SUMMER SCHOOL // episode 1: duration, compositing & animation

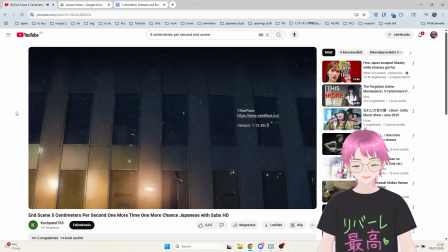741s
It's a song from, I don't know, 10 years before the film came out. And actually the film was
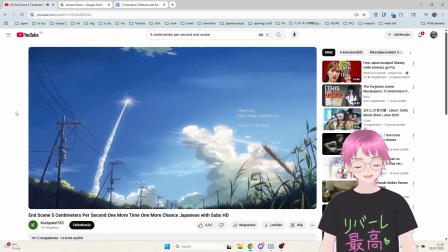751s
like being developed, and it actually came out as like 3 segments.
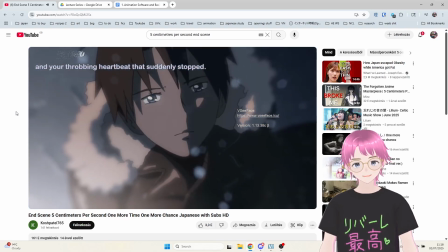755s
Like there's the segment where they're in primary school, and then there's a segment where about the boy's life on the island, and then there's a 3rd segment when they're both adults.
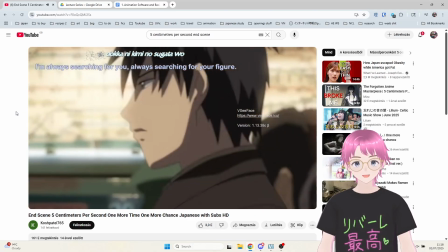764s
And as they were developing it, Shinkai was not sure how to finish the film,
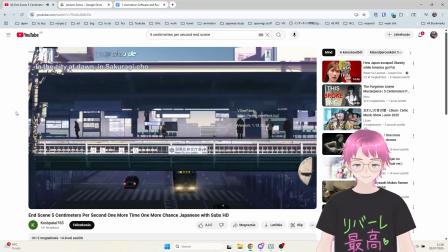770s
and like exactly what kind of resolution could express what he wants to express with the film.
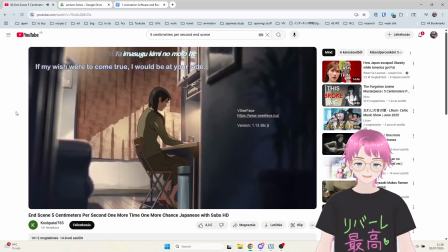778s
And he was walking around his neighborhood as he was like developing it, going to his local convenience store,
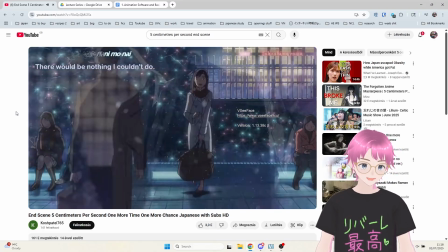785s
and there's a convenience store chain called Lawson that actually plays this song One More Time,
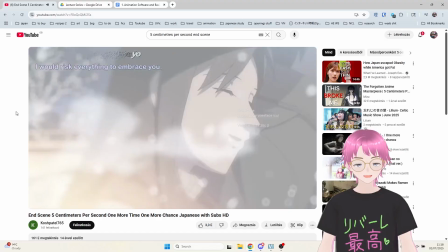790s
One More Chance quite frequently in its playlist. It's like a little MIDI cover that they play.
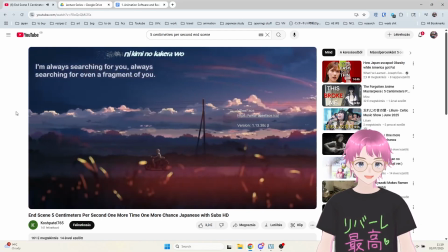794s
And then he went to the convenience store to, I don't know, pick up a snack or whatever, and he heard the song.
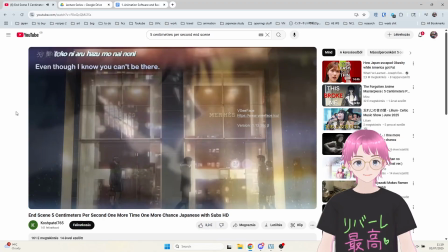800s
And then he had this vision of how the song fits perfectly with what he wants to express in the film.
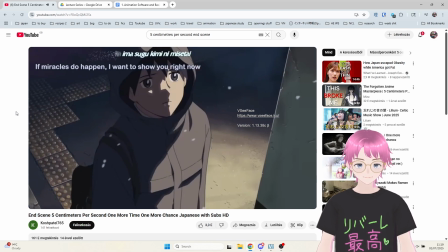807s
And I think this moment of serendipity where something that was created by someone else's words,
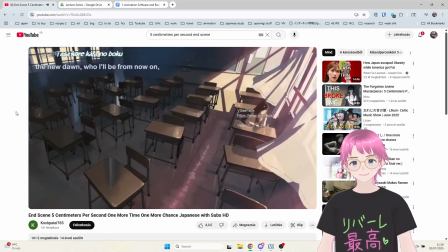813s
matching exactly what you want to say in the present moment,
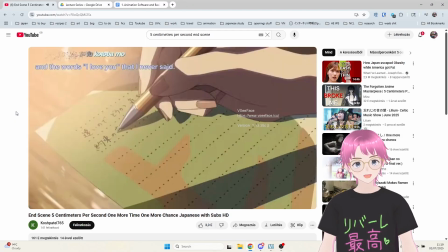817s
I find that something that really relates to my experience of sort of like trying to express
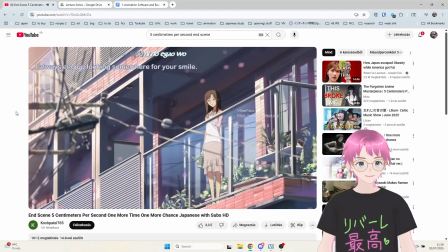824s
how you see the word through the words and expressions of others before you,
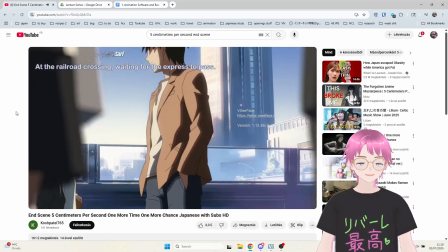829s
and it's this kind of like collaged sense of like all these things coming together.
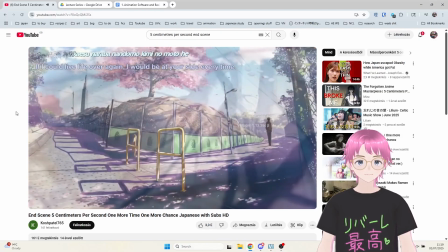834s
And I think this really adds to how the ending sequence is portrayed from all these somewhat disparate segments.
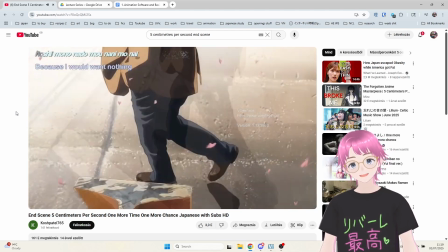842s
And ultimately what the film and the ending of the film is about,
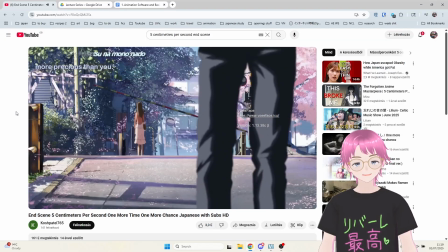845s
so the film currently you can see ends with the characters passing each other at a rail crossing that is near where they grew up as children.
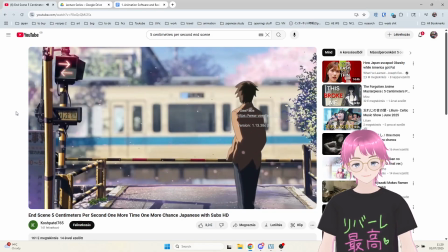853s
They don't have a relationship anymore, so they kind of both like startled and look back at each other, but then the train comes and disrupts the view.
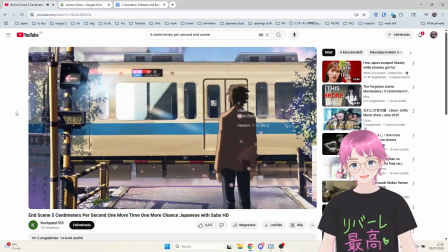863s
And well, you shall see that when the trains leave,
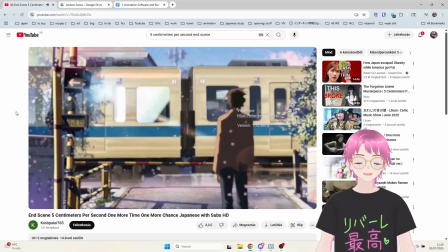866s
Akari, the girl, is gone, and this is basically the way the film ends.
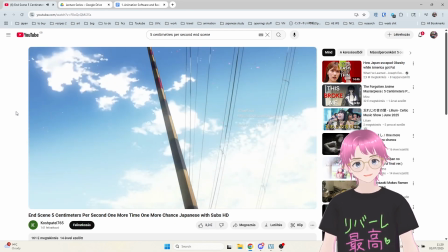872s
And then Takaki, the guy, sort of, feels dejected, but then also kind of, he has like a mild smile at the end, and then he crosses over.
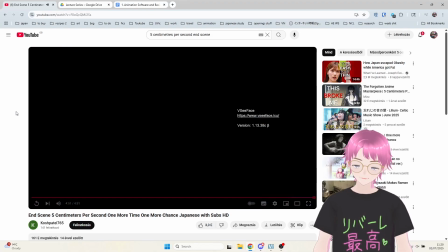879s
And I see this as a really beautiful positive ending. People tend to be frustrated with this as like, oh, nothing happened, what is this?
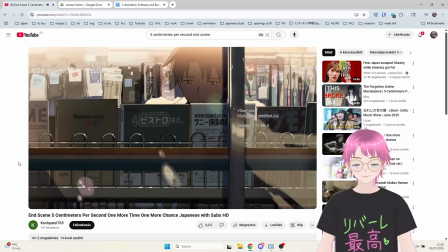889s
But I think, that's not the point. This is not a love story. This is a story about looking for someone or something, and what Takaki is looking for is not Akari,
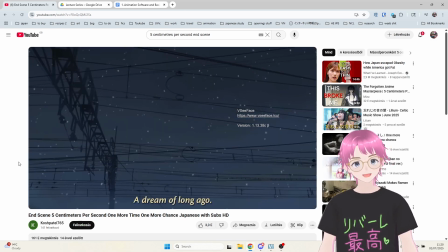902s
he's looking for a connection, being able to fully connect with someone, fully communicate with someone.
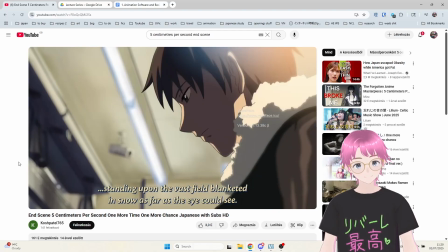908s
And I love this ambiguity and the fact that,
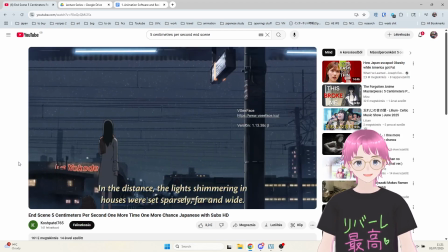913s
it's suggested that Akari has kind of moved on, or she has her other connections, and then kind of Takaki is able to,
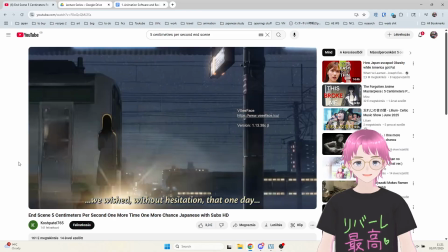921s
make peace with the situation at the end by accepting this disconnect that I think will later allow him to connect to others
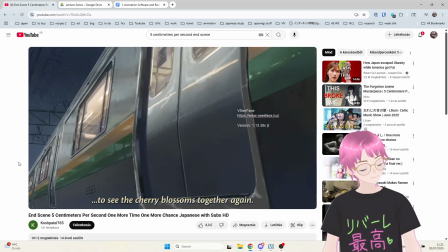929s
in a more meaningful way.
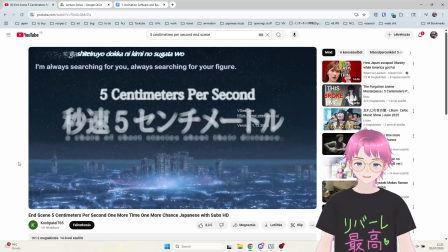933s
This whole thing of looking for something or someone that you're not quite sure where it is,
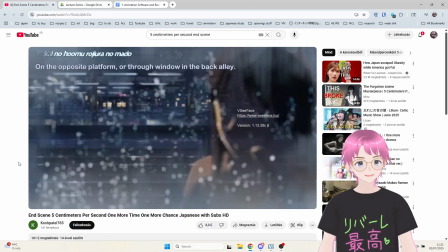939s
and even in places where the someone or something could absolutely not be, which is what the song is about,
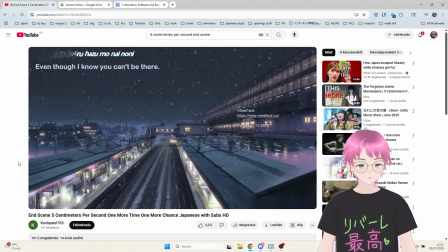944s
is something that is really driven through all of Shinkai's films.
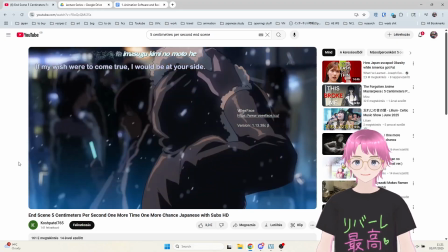949s
It's particularly interesting how it's expressed at the end of Your Name,
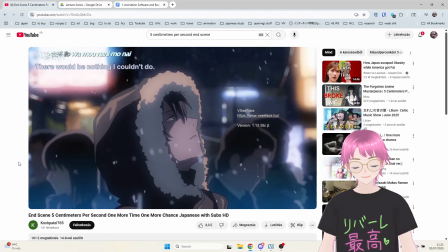955s
his film that kind of gave him big commercial success, especially overseas.
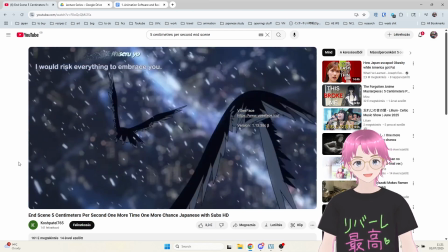960s
And I just love this sequence. I think it's masterfully expressed.
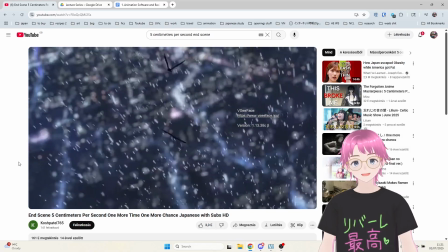965s
I love how the animation is done. I love how it works with the music.
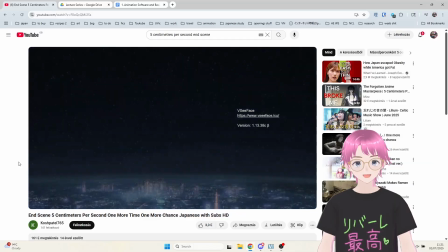969s
I love how it compresses narrative space into a little montage, and this is going to become relevant later.
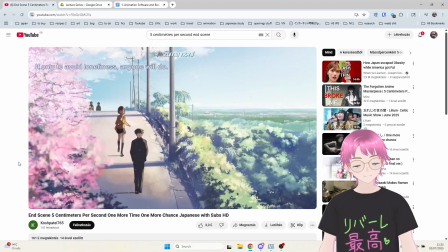976s
And I love how much the film connects to something that feels absolutely integral to it, this song, but it was not made for it.